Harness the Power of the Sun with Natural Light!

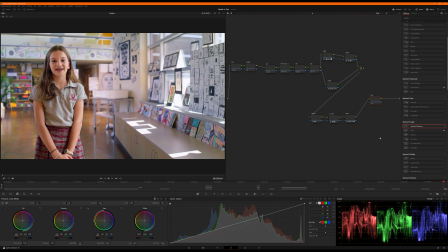16:28 Okay, now saturation on the back end, I just want to push some color boost, make this whole thing feel a touch more vibrant. 10, 15, maybe 10. And all right, that's looking pretty zesty.
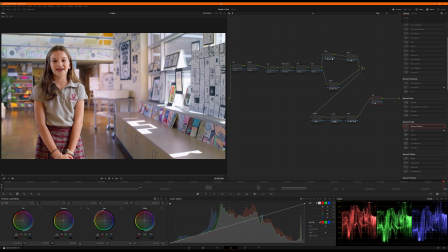16:43 So there's a nice afternoon sun coming in.
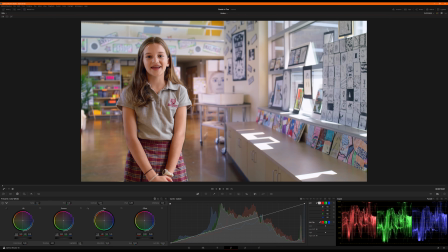16:48 She's warm and vibrant. We got rid of the deep reds that were bouncing off of something over here. She's feeling a lot more,
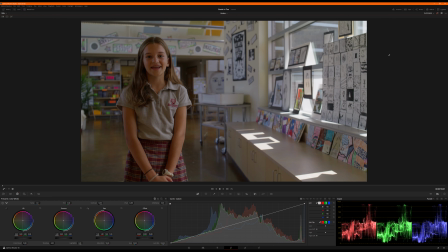16:58 put this up here. So she's feeling a lot more present and crisp because we've broken her out from the background a little bit more with that depth map.
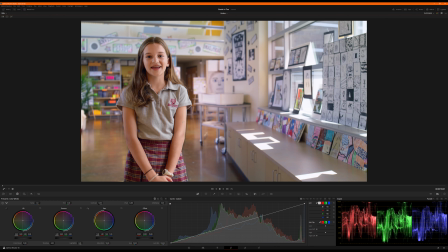17:08 Feeling pretty cool about it. Let's toggle off and on. So that is out of the camera. Rec 709 from a red Gemini.
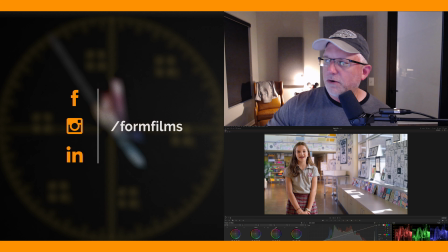17:15 Punched up and glowy. We got a little bit of a dark halo right here. That's just the depth blur key. We can go back and tweak that. But I think you get the idea. So please give us likes, follows, join us.
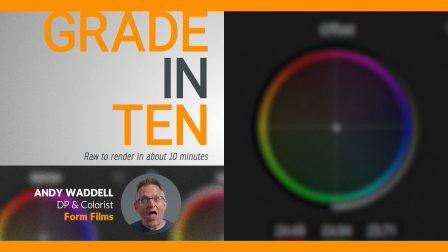17:33 Stay tuned for the next one. Check out some other videos. And this is my approach in about 10 minutes to bring this shot to life, make it presentable to the client. And we'll see you next time. Thanks.